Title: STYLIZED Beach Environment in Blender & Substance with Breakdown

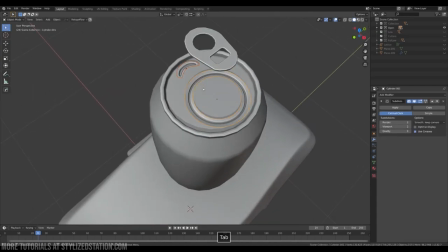I decided not to make those props as exaggerated as a car,
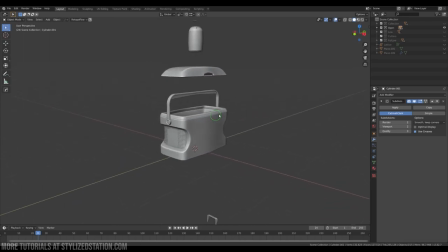but I made sure that the silhouettes are slightly overblow. Portable fridge required some additional attention. I ran physical simulation to put ice cubes in place.
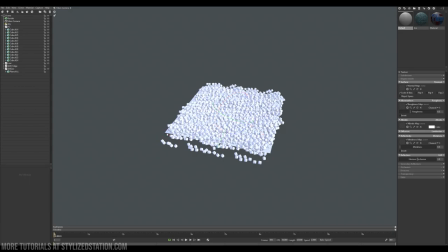Later I baked out those cubes onto a plane. I played this plane inside the fridge.
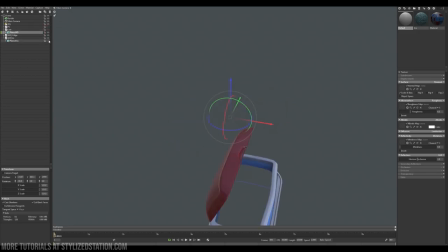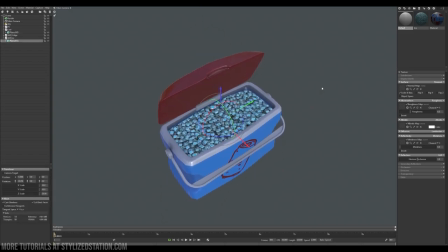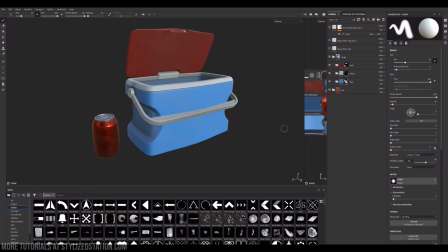Texturing process for beach props was pretty much the same as with the car. I mixed basic colors with additional colors using ambient occlusion as a mask.
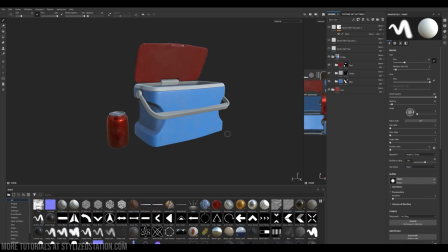With a new version of Substance Painter, Substance Painter 2020, we got ability to apply different decals onto the models. Here I used spray paint tag tool.
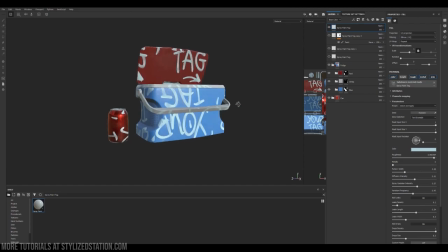It's a very handy tool to place decals. I prepared image that I would like to apply to the fridge. In the decal setting I choose custom mask input. And I take my image into image input.
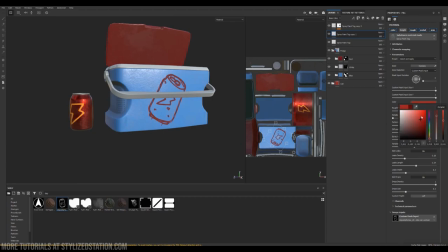This tool allow me to control color of the image, amount of paint dripping and splattering amount other parameters.
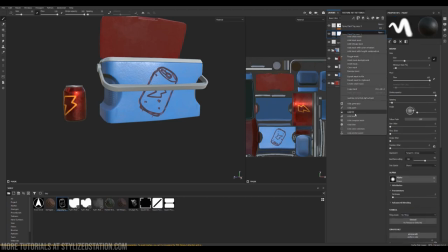If necessary you can apply additional mask to this decal and mask out parts that you don't need.
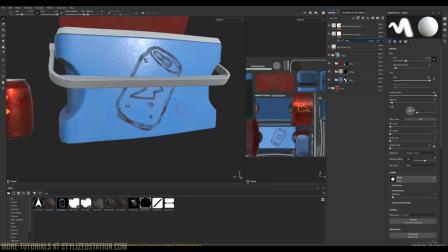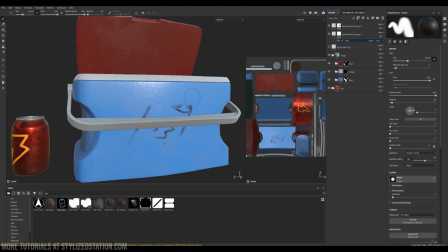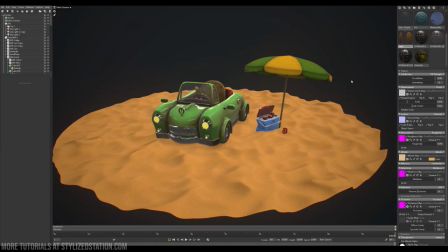Now when all props are ready we can switch out attention to lighting and rendering. I placed model in a way that looked pleasing in my opinion. My goal was to create a small composition that will look interesting.
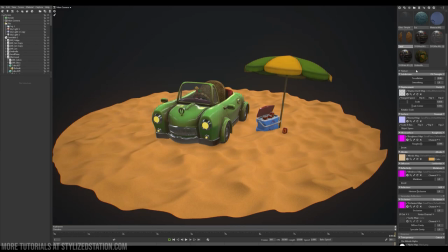I choose to use sand texture as a base for my diorama to support beach vibe that I was going for. I downloaded sand material from Substance Share. In order to get wavy sand pattern I used heat map that was coming with this material.
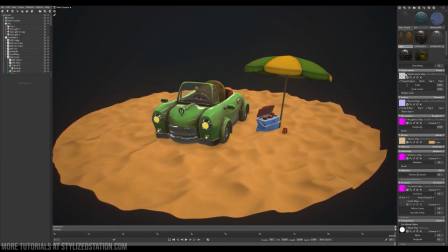I activated displacement parameter in the sand material and placed displacement texture into displacement texture slot. I wanted my diorama to have circular shape.
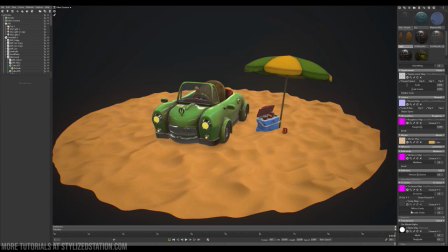I painted a circular shaped mask and placed it in the transparency slot.
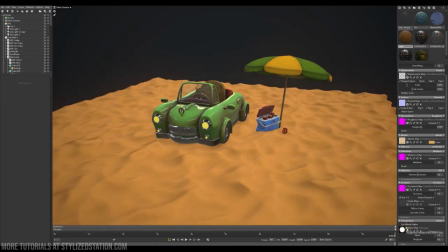That mask acted as an alpha mask for the scent, hiding parts of it that I didn't want it to be visible.
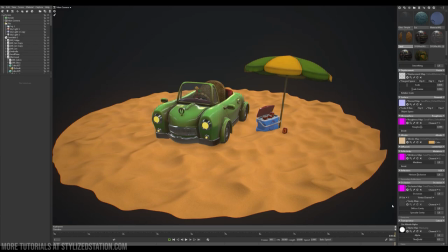I added fog to my scene to achieve a hazy evening look.
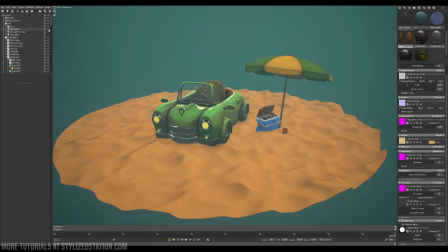My main light source is a directional light that act as a sun.
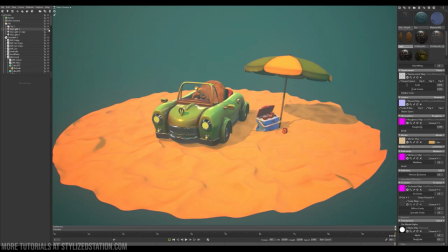It immediately made my scene bright and joyful. The color of my light source and fog aren't natural. I made a conscious decision to use exaggerated value to achieve stylized look.
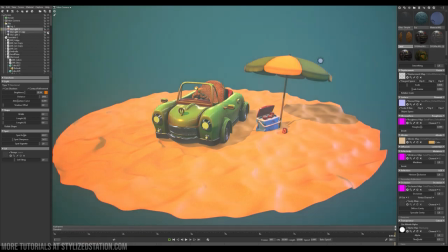Next step was to add rim light and some other random light sources to get more highlights on the car body.